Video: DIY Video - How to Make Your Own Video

Now, if you do need to move and you have zoom on your lens, just keep it as wide as possible.
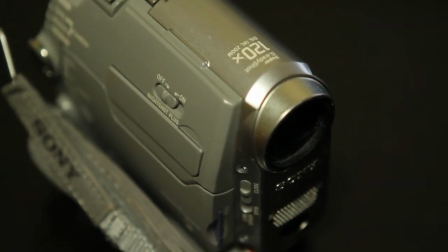(4:28)
The wider your shot, the steadier it's going to be. See this is zoomed in, zoomed out,
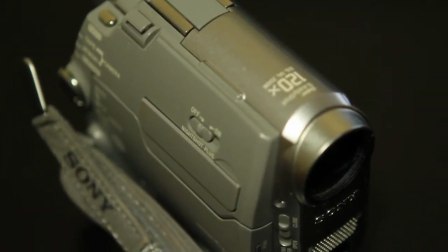(4:38)
this is unsteady, steadier. Framing. I notice a lot with amateur videos that they just don't frame it properly. And an easy rule is the rule of thirds where you divide up the screen, well into thirds.
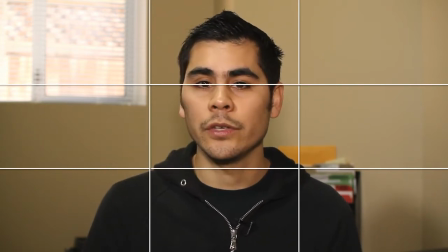(4:57)
So there's nine sections and your eyes usually are going to be in the top two thirds part of the screen.
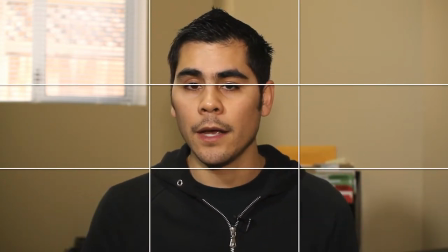(5:04)
If you're looking here on the camera, then you can position the face right in the middle. Now if you're looking to the left or the right, then you can do it like this.
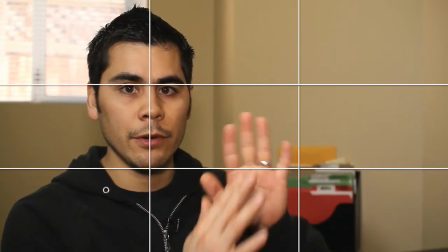(5:13)
Okay, so that's about, if I'm looking this way across the camera, you want to have this stuff open and my line's in the middle of that two-thirds part.
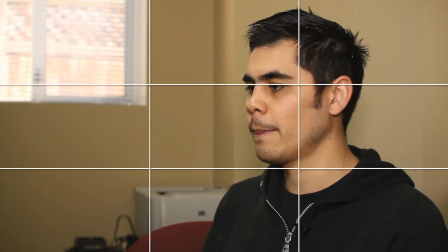(5:23)
Likewise, if I'm looking this way, you leave that room for somebody to talk.
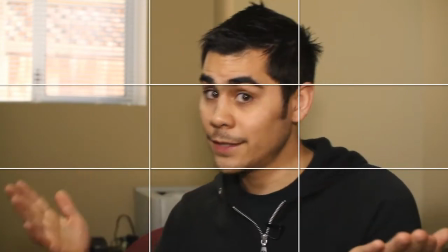(5:30)
Make sense? B-roll. B-roll is important. But what is B-roll? B-roll is filler shots. It's any shots that is not a talking head, which is me right now. So the reason you want to get B-roll is because it helps you with the edit. So sometimes the B-roll supports whatever you're saying and sometimes the B-roll just allows the editor to give a break between one point to the next. And another time B-roll just gives some visual interest and breaks things up so you're not just always looking at my face.
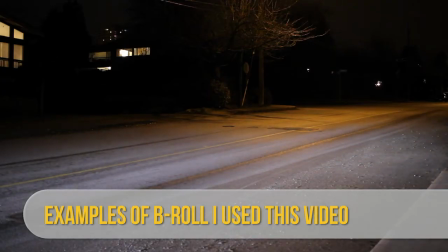multiple takes we're in a digital world now so trying again and again is essentially free so take that opportunity multiple takes multiple takes multiple takes we're in the digital world baby multiple takes multiple takes we're in the digital world so go ahead shoot like crazy and also remember you don't have to film everything all in one segment so if your videos five minutes long, you don't have to deliver that all in five minutes. You can break it up into twenty second chunks, thirty second chunks, even sometimes five or ten second chunks.
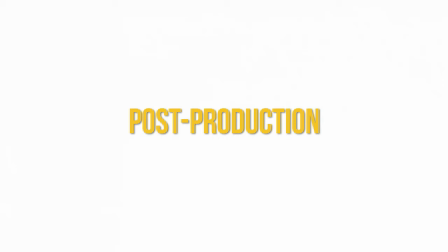Post-production, the editing side of things. The biggest mistake I see with amateur videos when it comes to editing is those special transitions, those special effects when you're going from one scene to the next. They're having a star wipe, they're having a circle go in, they're having the things ripple around. Forget all that stuff and go simple and just do a straight cut, that's the sure sign of a professional shot. Just look at a movie and look at all the cuts that go from one scene to the next. They usually don't have any special effects between cuts, it's just one scene to the next. Titling. Titling is something you can use even as B-roll. It's just something to transition from one scene to the next. It can also just break up scenes and help bring some visual interest and emphasize a key point. Another thing with titling is you don't have to get fancy, just a simple black screen with white text across. That is one of the simplest things you can do, but it always looks pro. Background music. Mistake I often see is people using commercial music, popular music in their videos.